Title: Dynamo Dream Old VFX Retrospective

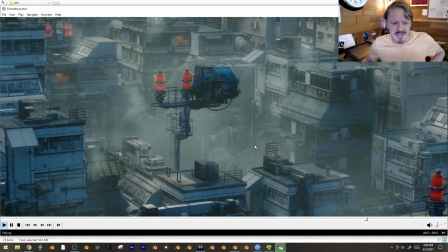4:10 This shot's very, very representative of what a lot of the first pass looked like, where one of the big things that's changed in the past few years is just I started off with a GTX 1080, then I got a GTX 2080, and now I've got a 3090, which means my rendering capabilities have just exploded.
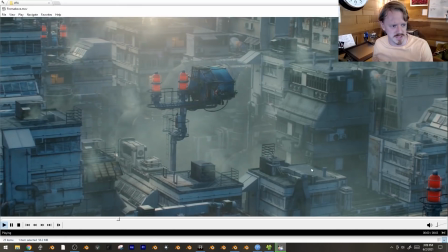4:29 So this used to be what I could render. I'd render a still image, I'd render a depth map and kind of displace it to look as if maybe the camera's moving. I'd add flares and rain and steam to kind of make it feel alive, and then I'd add some camera shake over the top of it. But it does mean that everything just kind of felt like animated stills, because they were.
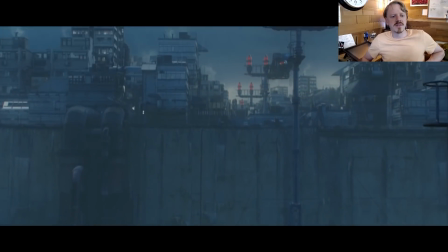4:48 And we'll see more of that later. This was the first version of this shot, and it's nice, but it's doing the haze thing.
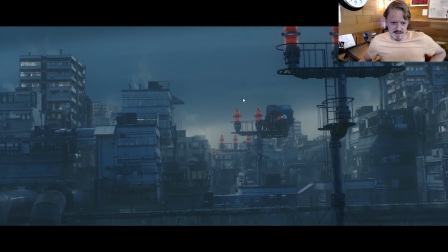4:55 I have haze
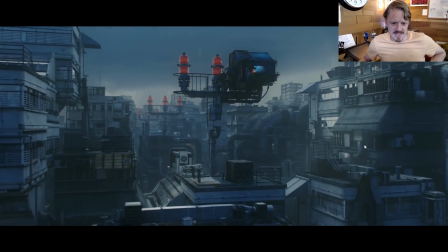4:59 everywhere, and it felt very copy and pasty, and I wanted this to kind of be the introduction to the city.
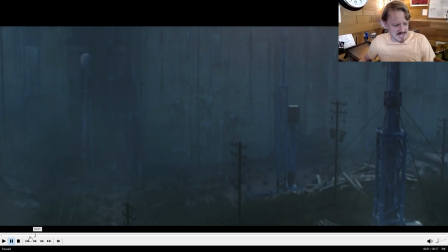5:05 And so a year later, I did like that there was kind of bits of grass and stuff kind of out here, but again, you never look at this and think that's something that could be photographed.
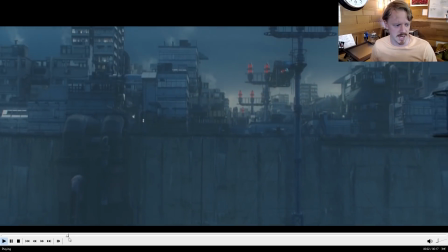5:14 It does look very, renderish. I was also adding lots of like flares and things.
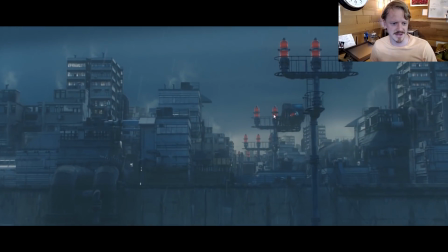5:20 I was like, where's that flare coming from? These beacons? No.
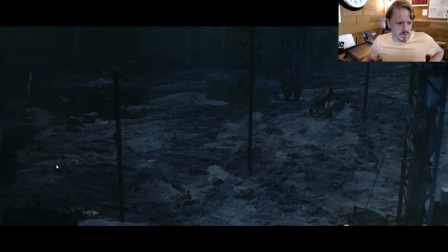5:24 So I did another version with, again, a lot more textured ground, just keeping things.
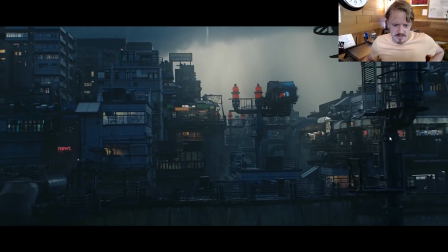5:31 I added a lot more details. I wanted to make sure there was little stuff you could look at. All of these people are actually animated.
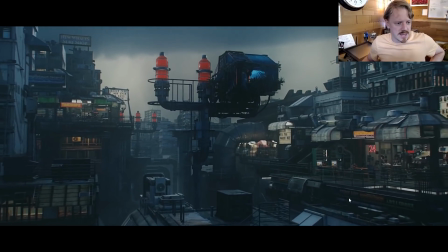5:37 I got really into adding room interiors, but it still didn't feel particularly
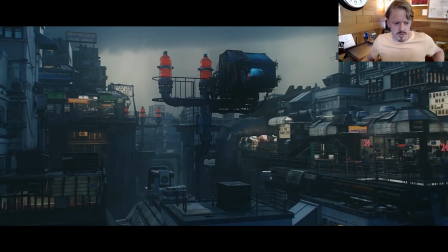5:45 real at all, and I really wanted to capture this early morning gloom, and so just recently, a couple months ago, I did a final version of the shot.
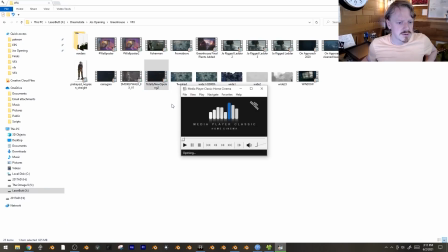5:53 Totally new opening 2. So yeah, the final grade was a lot more contrasted, but yeah, you can see I really leaned into the diffusion.
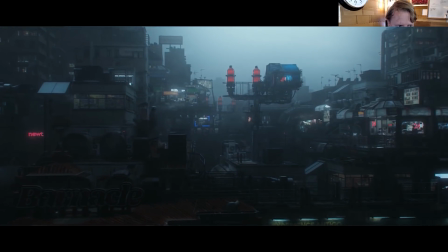6:03 You can see in the background, it's all just silhouettes with like a little bit of light leaking in.
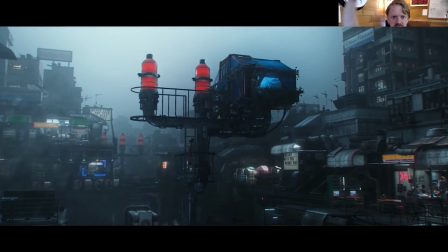6:07 I wanted it to feel as if the rain was actually blending the values the further back you got,
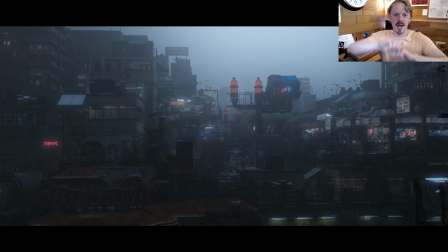6:13 which means actually all I did was in the composite, I blurred everything and I used the mist depth pass to power the
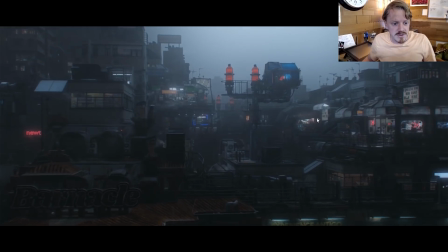6:23 visibility of that blur, which is a very easy way, if it's kind of hackish, to get this sort of look.
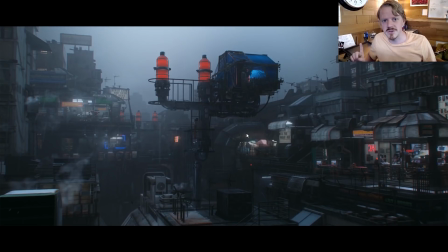6:30 Caitlin, actually a lot of people like the first versions of shots I do a lot more, because that's when I'm usually like,
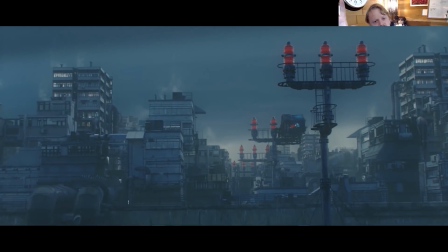6:36 and big colorful clouds and big directional sunlight, and it's kind of my initial sketch,
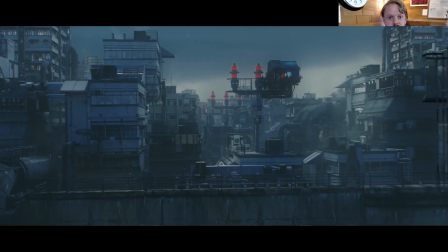6:41 but that means a lot of times it's a little bit bolder and a little bit more colorful,
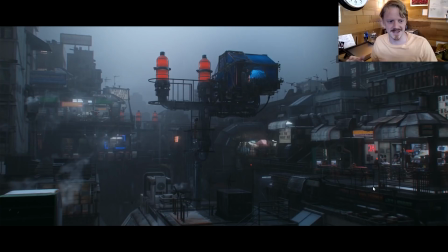6:44 and by the time I finally refined everything to look yeah, they just don't like it as much.
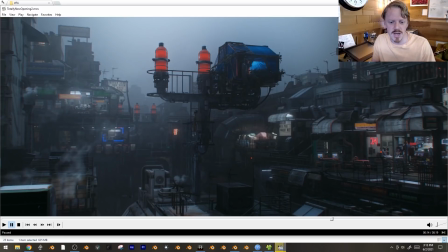6:50 I'm like, yeah, that's fair. I'm like, am I trying to make each shot as pretty as I can, or am I trying to make it so that it works the best in the episode?
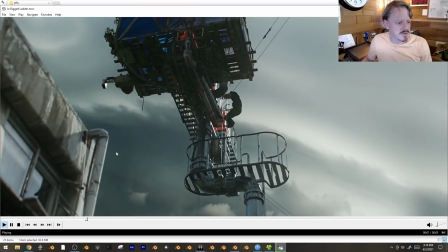6:58 And in this case, I do think that this works better in the episode. This is another shot I thought worked okay, but a lot of people said they didn't like the character animation,
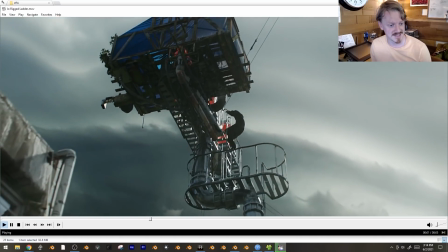7:06 so Dan Fox actually did another pass of this, which made it look a lot better.
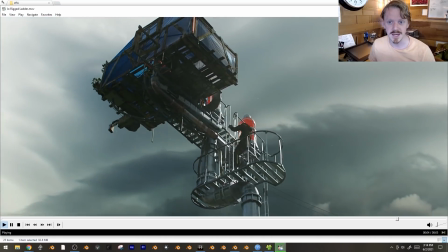7:11 Here, let's jump over.
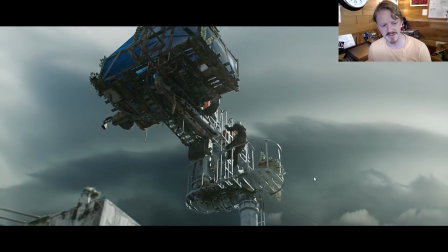7:13 Unfortunately, this is the first photo scan of a person I ever did, and I never updated it, so this is like the worst photo scan I've ever done.
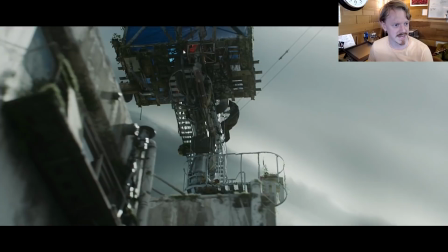7:20 But yeah, I love Dan's animation, and I went through and I added a bunch of moss and plants because that was a phase a few months ago,
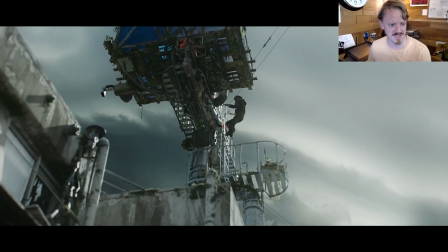7:28 and just rendered it with more samples because I could, to keep from getting all those little glimmers everywhere.
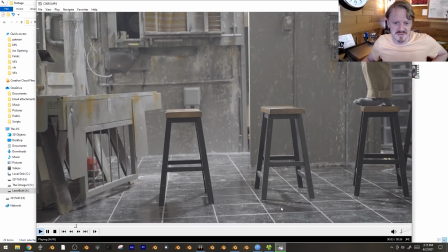7:34 This shot is fairly representative of the iterative approach I started taking towards the end,
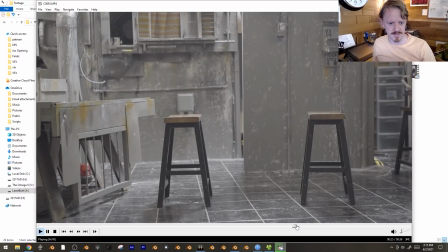7:40 and just like my quality bar going up over time. So this was the original shot where Caitlin was just walking over these stools, and I figured I'd replace these to be chimneys or something like that, which I don't know actually why I didn't end up going with that.
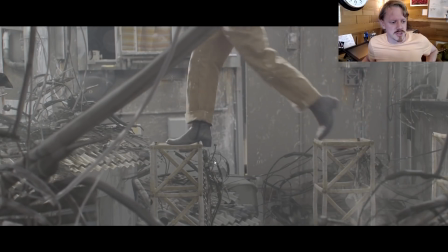7:53 But yeah, the first version of this was, and yeah, this is low contrast log footage, but this was my first composite where I basically kept everything. I added in this little bit of building right here. This was during my wire clump phase, where I had this one wire object, and I just stuck it absolutely everywhere.
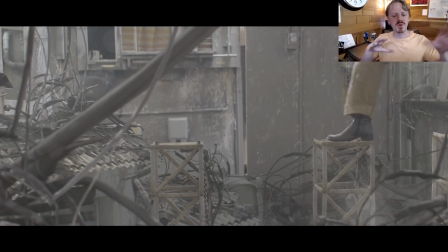8:11 I wasn't doing any design or anything. I was just like, wires, wires, wires, wires, wires. You can see these aren't actually like 3D models.